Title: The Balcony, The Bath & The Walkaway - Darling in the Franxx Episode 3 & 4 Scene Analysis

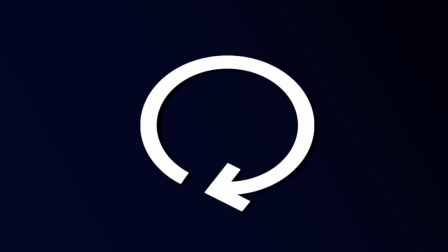[0:00]
Hello and welcome to Replay Value.
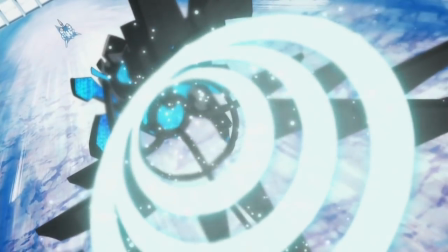[0:03]
So to be entirely honest I wasn't planning on coming back to Darling in the Frank until we wrapped up the first half of the show so that we could see where my predictions from the first episode landed,
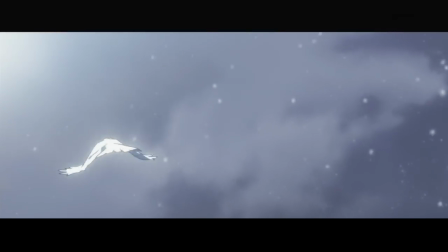[0:11]
talk a bit about the motifs I brought up to see how they played out, and get down to some brass tacks about the thematics of the show.
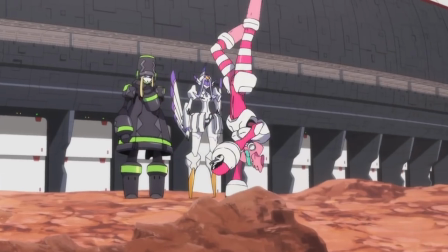[0:16]
But since posting that first video we have been getting a lot of comments asking us to do a follow-up and I am nothing if not a people pleaser.
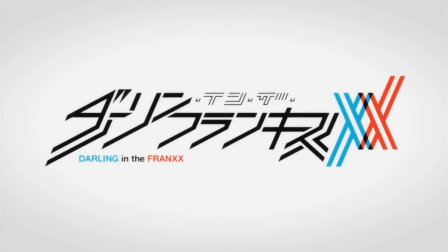[0:23]
So let's talk Darling in the Frank.
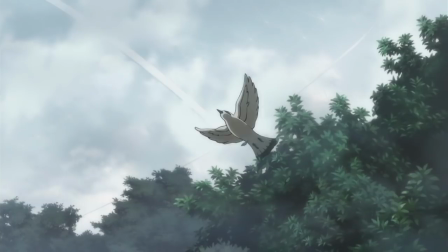[0:25]
I want to take a slightly different approach this time around because again I really don't don't want to just rehash the old motifs I already talked about and just show more examples of them.
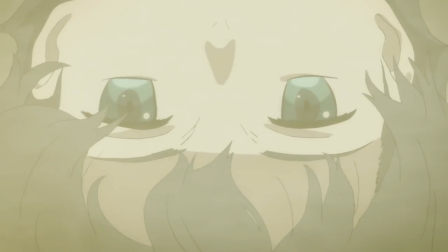[0:33]
So instead I want to look at two scenes, one from episode 3 and one from episode 4 that highlight Hiro and O2's relationship dynamic,
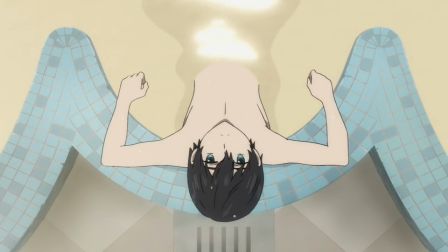[0:40]
give a sense of their characters, and of course add to our understanding of the motifs of the show.
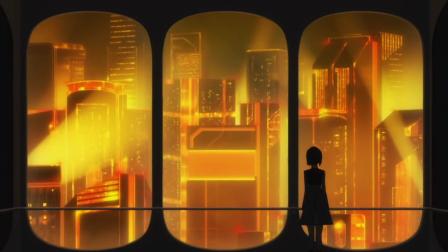[0:44]
The first scene is the balcony scene from episode 3, which begins with Hiro walking up to O2.
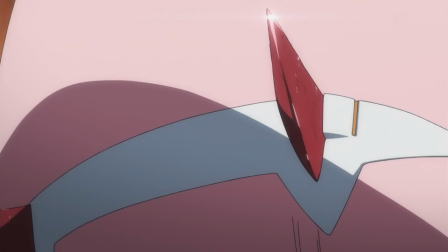[0:49]
She's sleeping, or at least pretending to be asleep, and we see Hiro focus on O2's horns, but in the reverse shot we don't see any reaction.
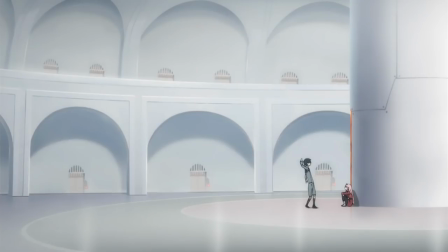[0:56]
There's no change in his face, no audio cue, nothing, and he gets thrown off guard when she tells him he's a perv, which is a nice throwback to their initial meeting at the lake.
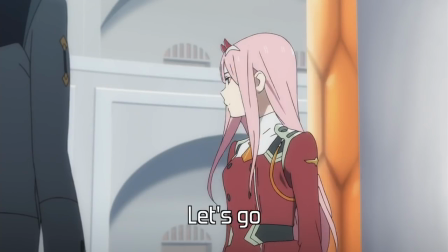[1:04]
O2 takes the lead by saying, cementing her as the proactive one in their relationship.
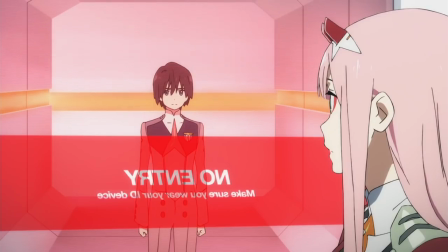[1:11]
The next shot of the barrier is super interesting, O2 can come and go as she pleases whereas Hiro is blocked from accessing certain areas,
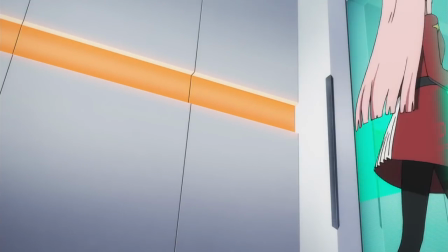[1:19]
which is a strong narrative tool to highlight how different the worlds they normally occupy are.
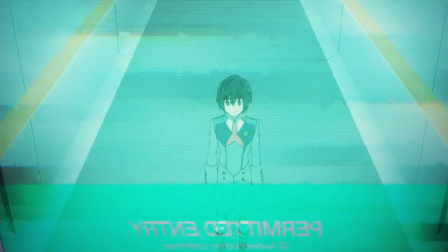[1:22]
But it's also a strong symbolic moment that Hiro, with O2's help, can go places he couldn't by himself.
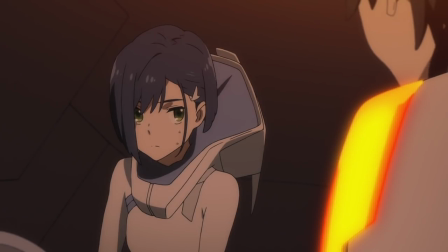[1:28]
Compare this to him attempting to pilot with Ichigo, who similarly is locked in the same world and would be unable to take Hiro to a new horizon like O2 does in this scene.
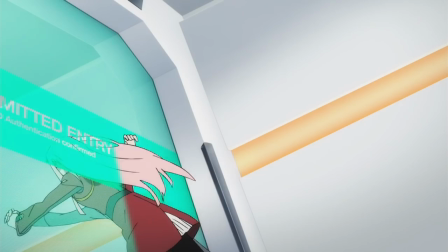[1:36]
Of course the dancing pose they take is also a great reminder of partnerships as we head out to the actual balcony.
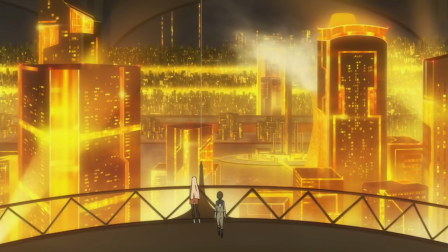[1:42]
Hiro gets hit with a gust of wind and is amazed by the view in front of him, and it is a pretty grand shot of a cityscape, if a bit manufactured and samey.
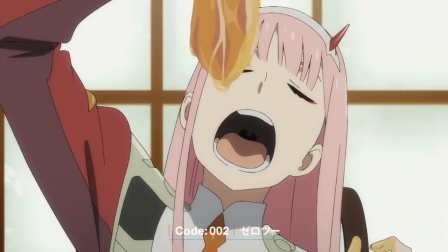[1:51]
It's almost like a beehive, and the match of the color to the honey we see O2 consuming in Episode 2 and in the OP is stunning.
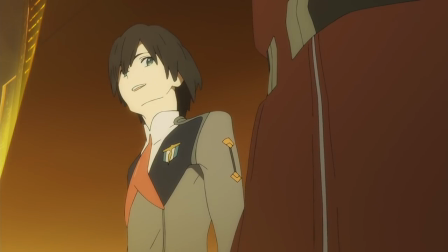[1:58]
Hiro asks how O2 knew about this place and she says, all plantations have similar designs,
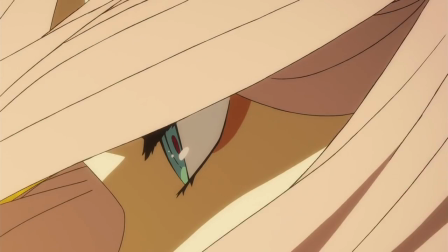[2:04]
this is nothing special, with her eyes unmoving from the cityscape below the whole time.
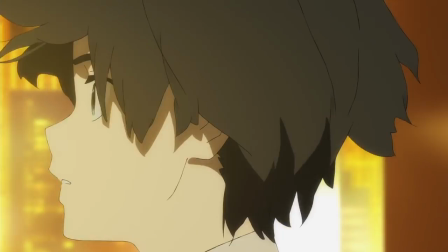[2:08]
So while this is a huge deal for Hiro, who's never been to a place like this, it's routine and dull for O2.
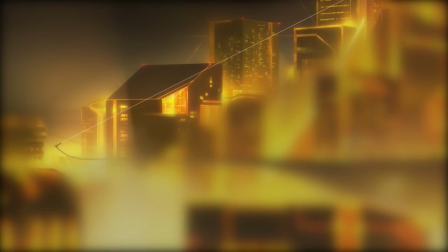[2:13]
And I love this shot, notice how the buildings ramp up in size with the slope of the line, how small O2 and Hiro look against this massive backdrop,
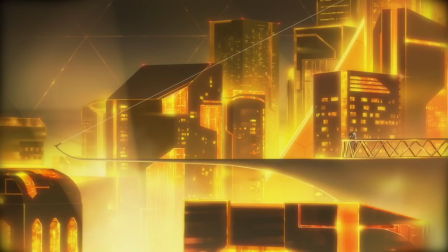[2:21]
and how everything is that same gold orange color against black.
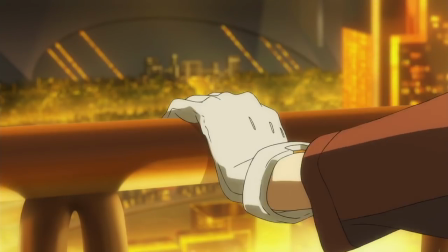[2:25]
This shot happens when they're talking about Names, which is broken when O2 jumps over the railing and walks out onto the precarious ledge.
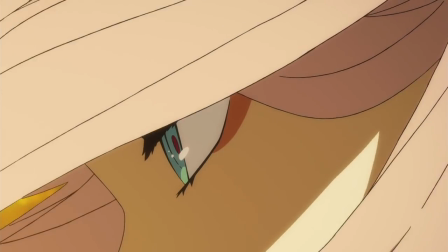[2:31]
Her response to this discussion of Names is to say,
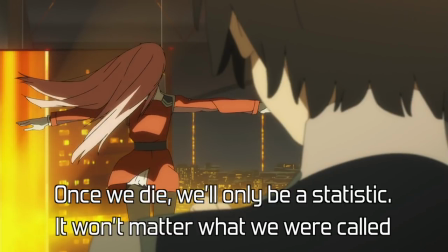[2:34]
which is compounded by the previous shot of them looking small against the cityscape.
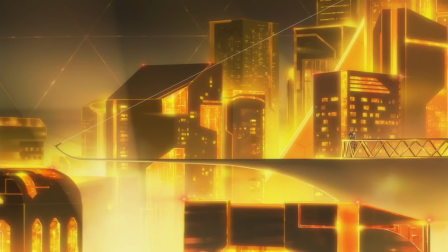[2:43]
Their individuality means nothing in the face of this overwhelming sameness.
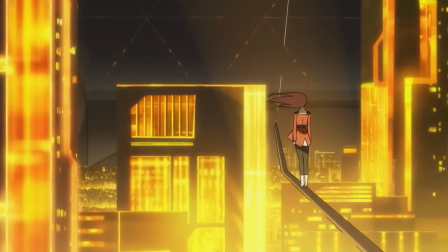[2:47]
Which is furthered when O2 begins to talk about the lifelessness of the city, and the scene becomes letterboxed.
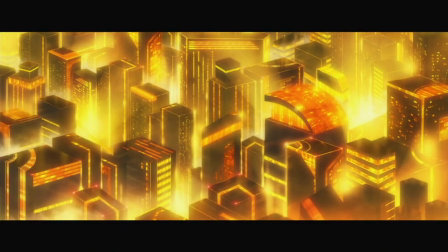[2:52]
O2 is effectively saying that the city is dead, a place without openness or freedom,
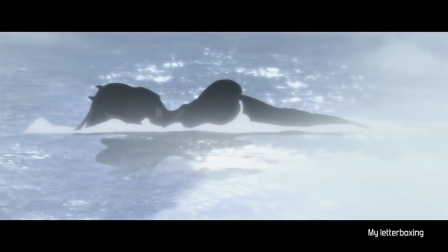[2:57]
represented for her by the sky and the ocean, but rather just a one-way street to a dead end.
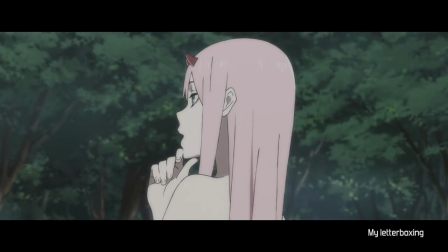[3:01]
This also adds a lot of meaning to her saying that the lake where she met Hiro was the most ocean-like place she knows, because that means it's the closest she's come to freedom.
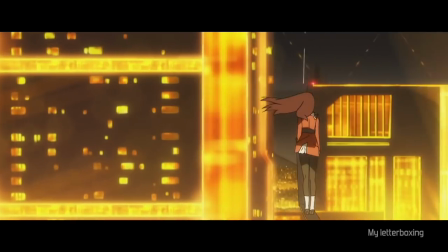[3:11]
The shot cuts back to Hiro who warns her that this isn't safe, literally her standing on the ledge, but also that her words aren't a safe mindset,
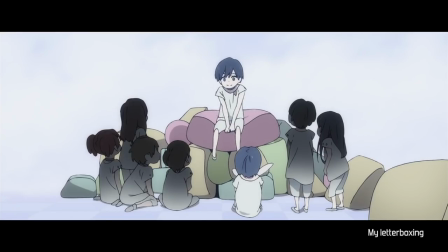[3:18]
which makes sense given that he's been trained since infancy to be a fighter to protect the society that she's calling dead.
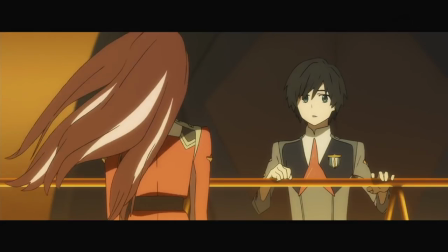[3:23]
O2 asks Hiro to run away with her, before the letterbox breaks and our moment of seriousness between the two disappears.
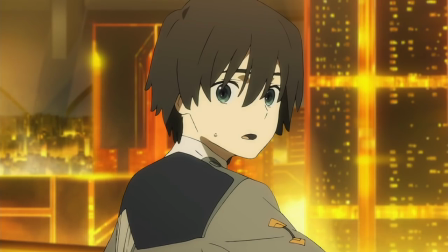[3:29]
O2 throws a just kidding out there before the scene concludes, just to make sure you know that the letterboxing was done to highlight the dead serious mentality on her part.
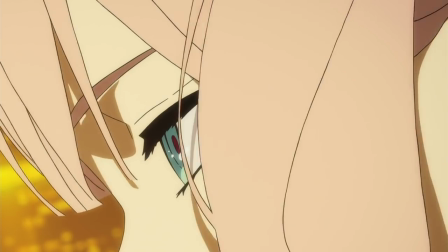[3:37]
It also brings a focus on what O2 is saying and how she's saying it, and it's also indicative of a new perspective for Hiro,
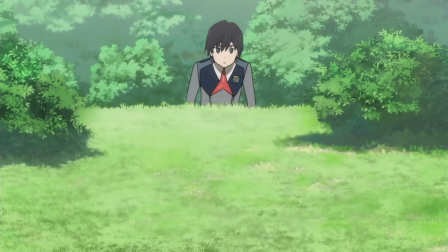[3:43]
as what O2 is saying about the city and the possibility of leaving the plantation with her are both new concepts that he doesn't seem to have had prior,
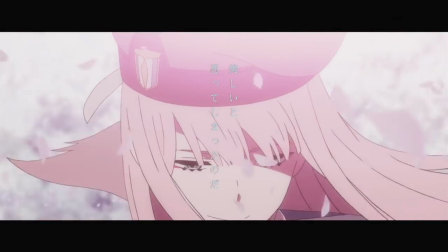[3:50]
and for her part it doesn't seem like O2 wants to leave and be without someone, another throwback to the Jion story and her saying that the bird alone was incomplete.